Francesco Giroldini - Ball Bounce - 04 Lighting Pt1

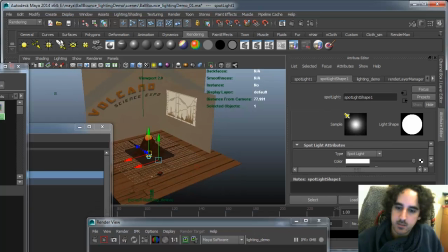[0:03]
Alright, so let's go ahead and start creating some of the lighting. I'll be using spotlights for most of this because
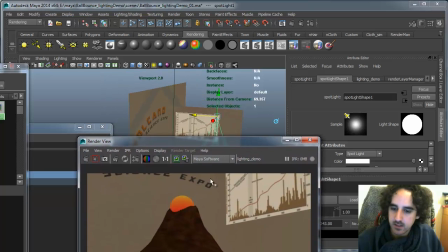[0:13]
they're the most versatile ways of lighting a set. And in order to create those gradients, I'm probably gonna
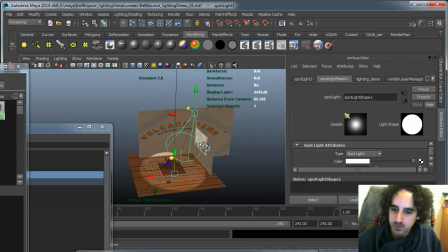[0:22]
try to position the key light somewhere where it gives me some decent shade shaping for the volcano.
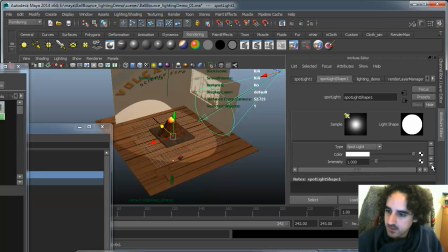[0:32]
Okay, and I'm also gonna adjust the setting so that we get some penumbra. Okay.
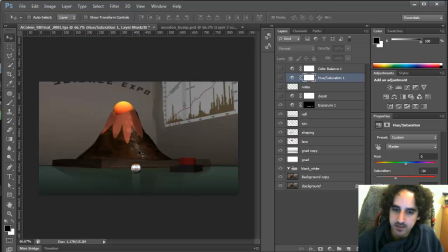[0:46]
In the paint over, I had gradients going upwards.
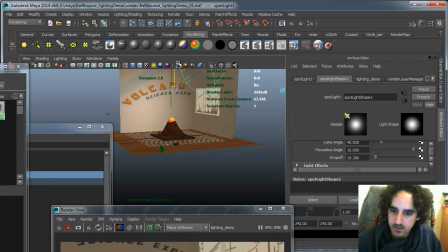[0:51]
So let's see if that is something we can achieve.
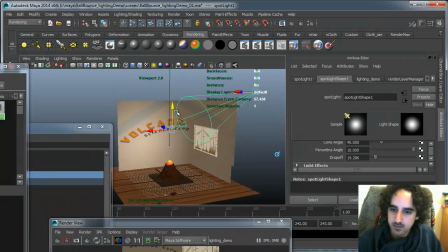[0:55]
We might have to kind of separate the lights. Let me see.
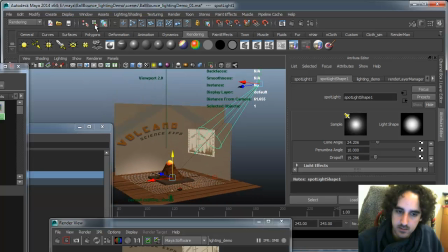[1:06]
Let me go and see what this looks like from the point of view of the camera.
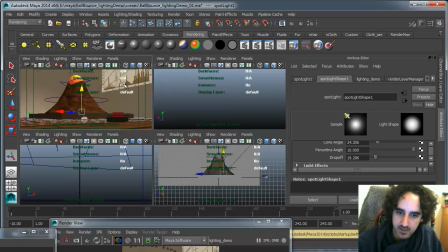[1:12]
Because lighting for the camera is the most important thing, especially when you're working in a shot, not a sequence. Okay, let me switch this to shaded view.
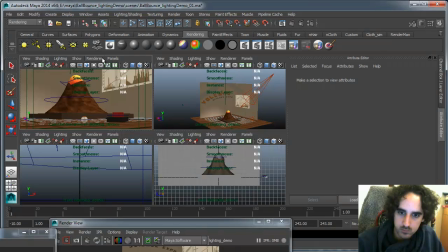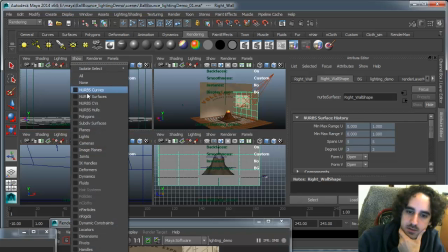[1:34]
Let me hide all the curves and just show the polygons. I mean, nerve surfaces.
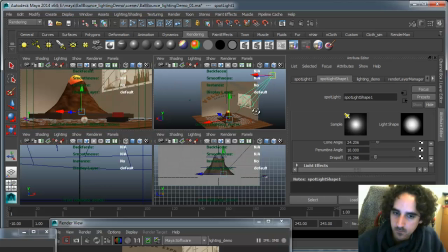Okay, so the camera is right there. So let's try to keep this to the side.
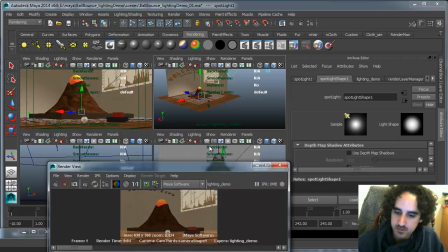[2:00]
Let's see what this looks like now.
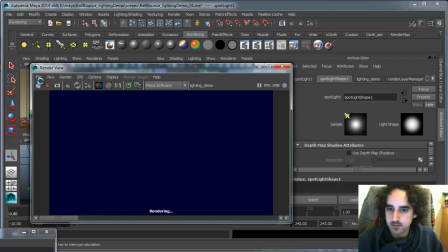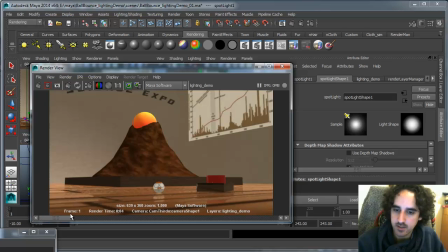[2:08]
Right, so this was before and after. So we're getting some nice shaping, but like now we can clearly separate these two planes, but we're not getting any shadows, so let's turn on dark maps.
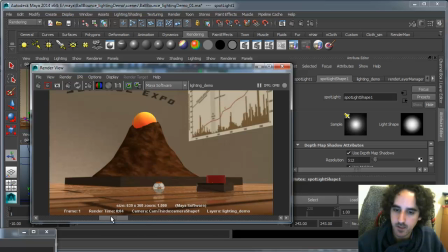[2:29]
See the difference? We're getting some shadows now, okay, which is nice. It kind of helps to ground it a little bit better. But I'm not really happy with the shaping. I feel it still feels like a little flat.
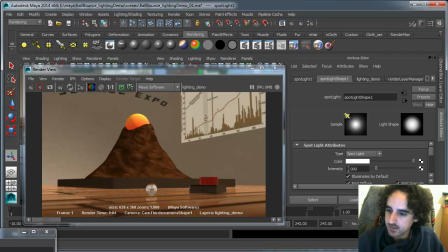[2:47]
So let's try to make the light a little bit stronger.
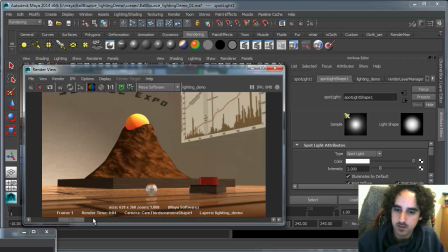[2:55]
Okay. So this is probably a little too strong. And we're also getting some light over there.
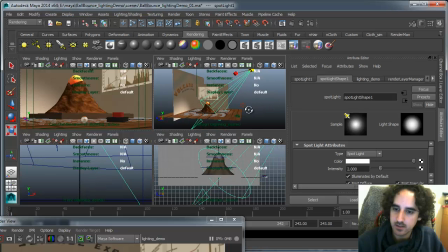[3:03]
By default, the lights have no decay. So you kind of want to change that so that the lights do have some decay. You're going to have to increase their intensity a lot in order to compensate.
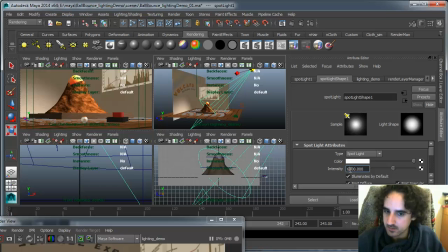[3:20]
So let's make this 6000. Let's try 3000.
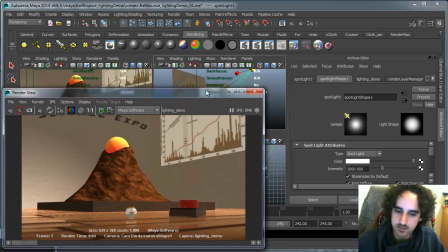[3:25]
Right, so let's see what that gives us. Okay. It's probably a little too strong.
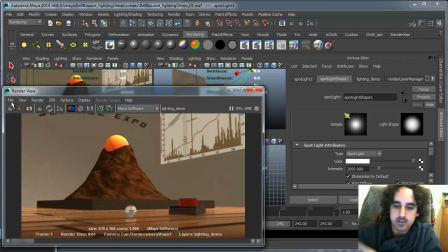[3:41]
I usually try to block the lighting in with the least amount of lights, and I focus with the focus of the shot, which in this case is the volcano. Now we're getting some decent shading,
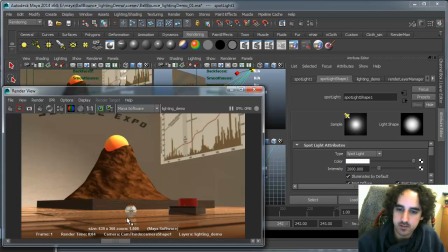[3:54]
and I always like to go back and forth between what it used to be and what it is, so I can tell if I'm making progress or not. Okay. So let me turn it off so I can compare before and after.
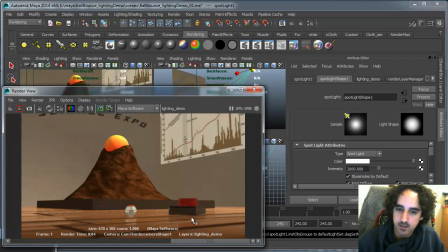[4:13]
Okay, so that was before, and that's after. So that's blowing out, but it may be because the material are too different. And we're getting some decent shading there and some decent shading there.
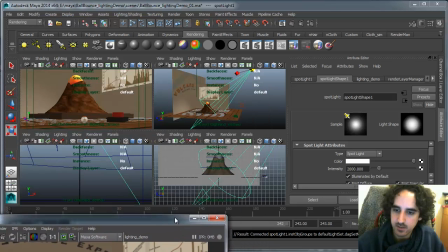[4:25]
Now the material for this is probably too reflective, so that's probably washing out the object.
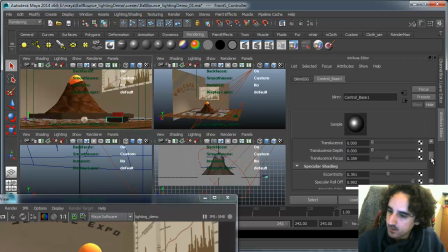[4:32]
So I'm gonna go under the material, and I'm gonna make it less reflective. 0.1, and I might even want to try and separate it so that it doesn't completely blend in, so I might actually make it a little brighter.
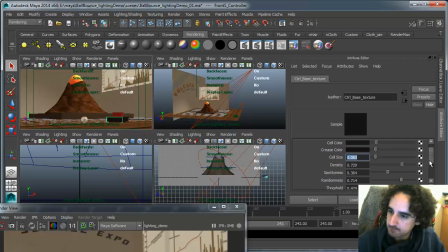Let me just lift those slightly.
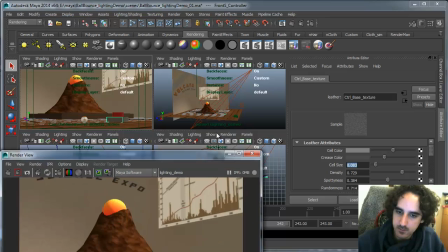[5:04]
Let's see what this looks like.
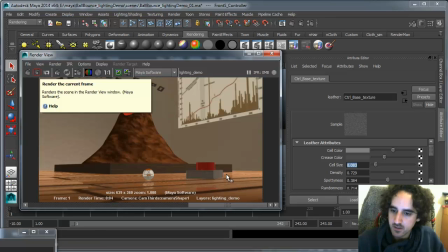[5:12]
Okay.
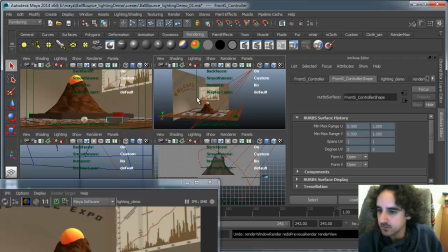[5:17]
Actually, let me undo that. I think I like it better with the darker thing.
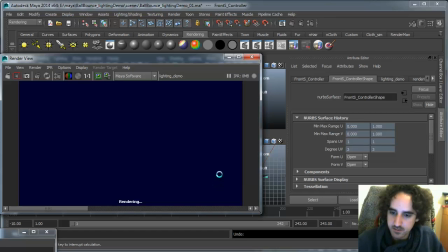[5:24]
Let's see what it looks like with just dimmed down reflections. Okay, so it definitely reads pretty well.
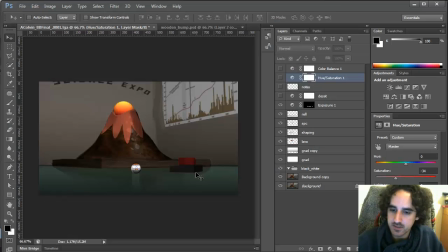[5:31]
I think the problem we had before is that it was blending in a lot. So I think it helps.
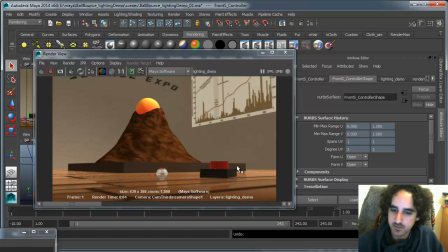[5:40]
And I think it helps to have a continuous light source so that all the planes facing right are brighter and all the planes facing left are darker. As far as the mountain goes here, the volcano, I think it would be nice to have a gradient. So
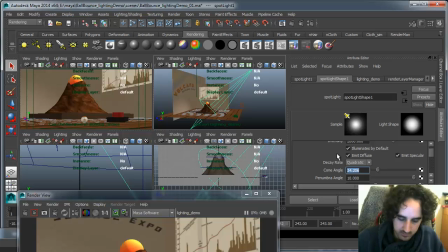[5:56]
let me see if I can change the cone angle to something like 20 and see if that
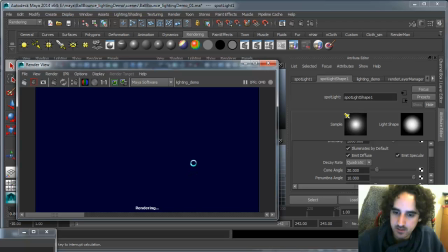[6:05]
helps getting us a gradient.
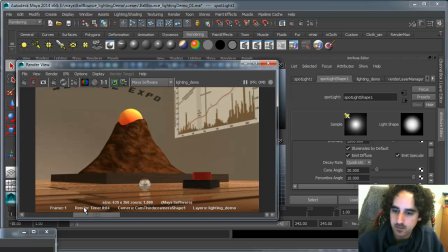It is, but it's also affecting that, again, the focus of the shot is the volcano, so I definitely want that to read first.
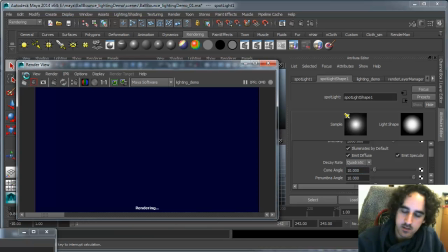[6:30]
Okay, I think I can probably go as far as 10, so that we can get a nice clear gradient on the volcano.
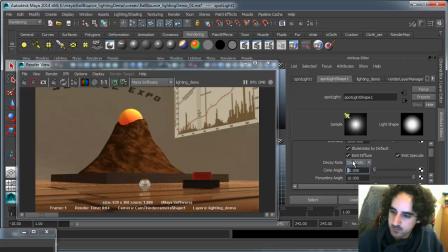[6:41]
And let me change this to actually 5, 10.
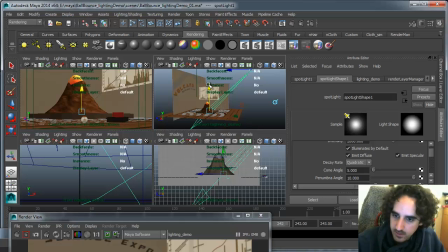[6:48]
What you can do, if you really want to make sure that you're lighting what you want, you can actually look through the light.
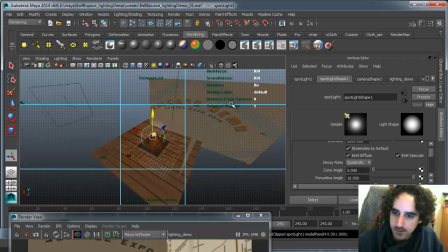[6:56]
This way you can actually get a sense of what's being lit. If you look through the light, a camera will be created.
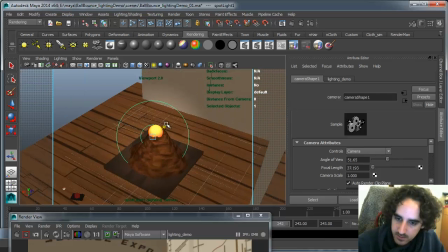[7:04]
It's kind of a temporary camera. You can adjust it so that you can make sure that whatever you want to light is the focus, right? It seems like we won't be getting any light on the wall, which is actually probably a good thing. So we can light it separately. And also we should get a clear gradient now, going across the volcano.
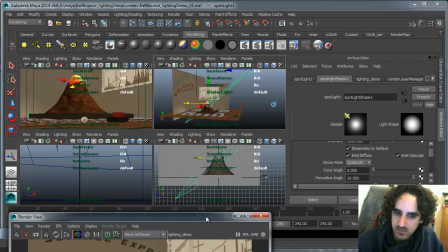[7:24]
So let's render this again and let's see what happens.
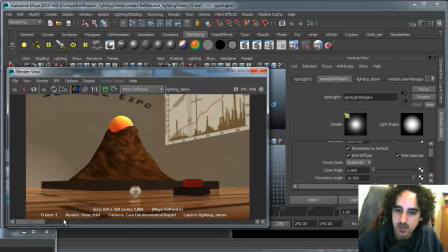[7:32]
Okay, so now we're getting some clear definition that. Now, all this time, we've had this ambient light. Lighting, helping us light the scene.
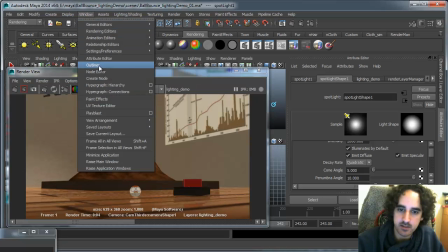[7:46]
So I think it's come time to tone it down a little bit so that we can get
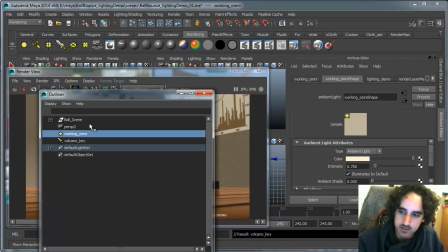[7:53]
most light in the shot from our light sources instead. So I'm gonna change the intensity to 0.25.
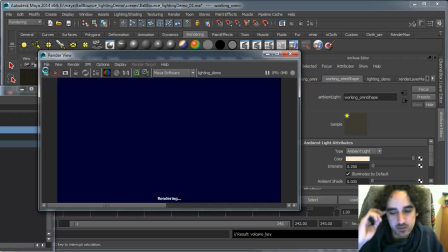[8:01]
So the scene will get darker, but it will allow us to make better decisions about the lighting.
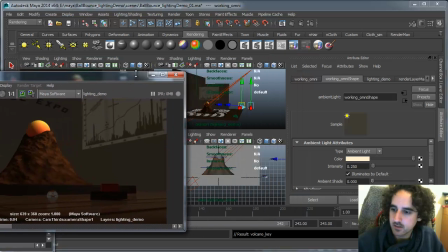[8:08]
Okay? So already we can see that the balance has changed up dramatically.